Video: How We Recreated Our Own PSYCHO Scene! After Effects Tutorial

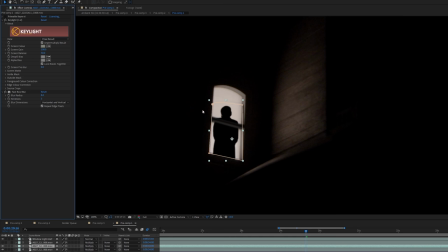That's right so I composited the shot in After Effects and within that there's a couple of plugins that you can get as third party that will help you generate shadows from your keyed material.
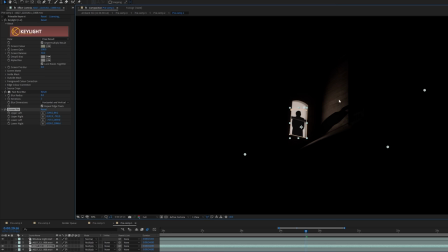Effectively all that does is take a copy of that layer and allows you to distort or project it onto a 2D plane to give the impression that it's a cast shadow. For the example that we have in our shot I just
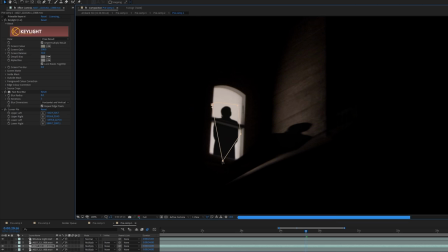did it manually so I duplicated that silhouette shot and just with a corner pin effect allowed me to distort it to approximately match the perspective of the building where the light was being cast.
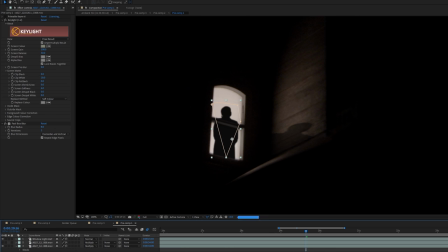Yeah it's maybe an interesting point to make which is to say where that shadow is happening. If the room was lit, say from a single bulb up in the ceiling, that's not necessarily where that shadow would be firing.
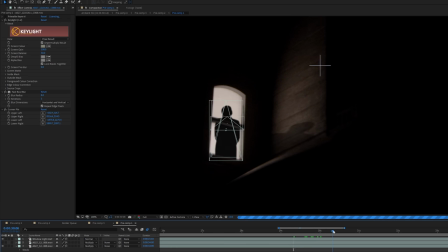But it's finding that balance between what is real or accurate and what looks good. Or if the shadow was absent there, people might ask questions. Exactly. I think if the light was technically behind her in the middle of the room, you may not see any cast shadow from that particular angle but there's a bit of artistic license again we're going for quite a stylized thing so any any little cues that we can add to the shot that gives a bit more interaction between the layers yeah we could suppose that it's a lamp from the corner totally saying there's a lamp in the corner yeah yeah yeah so on to your academy award-winning pass.
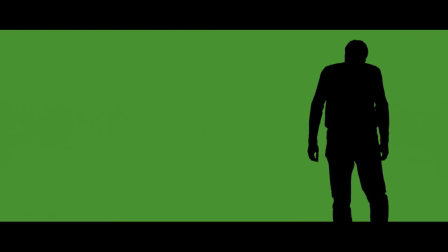Look at that, look at that stance, strong. And I think the way you, because I wasn't there the day that you shot this, I think what was really good is that you replicated the the angle,
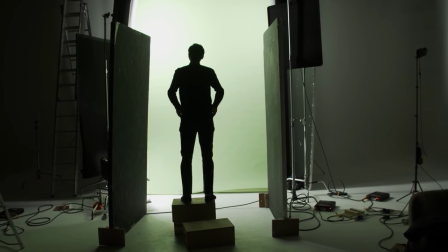you know, the the supposed geography, if you like, of the shot where we're looking at this building at the top of a hill,
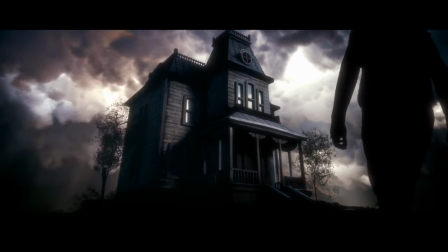you're you're coming up from the bottom of that hill and the camera is supposedly I guess quite low down looking up yeah which helps with the composition but I think if we if you had shot your element of you walking into frame just flat it really wouldn't have had the same even though it's a silhouette you would absolutely know that something's not right there so yeah exactly and it varies what level of detail you have to go to in in terms of synchronising camera angles and things like that for separate elements, but in this case we didn't take measurements of what angle the camera is at, but obviously you'd also have to then extrapolate that in terms of scale, and so really it was just kind of feeling well we know we're to the left, low angle, looking up, let's mimic that as best we can, and then dropping it in should fit pretty well. And I think we could have, if we had shot it at a higher level, we could have taken that layer and distorted it in perspective in post but I think there's only so much you can do that where it looks exactly like that but you've taken a flat plane and you're cheating the perspective. Yeah.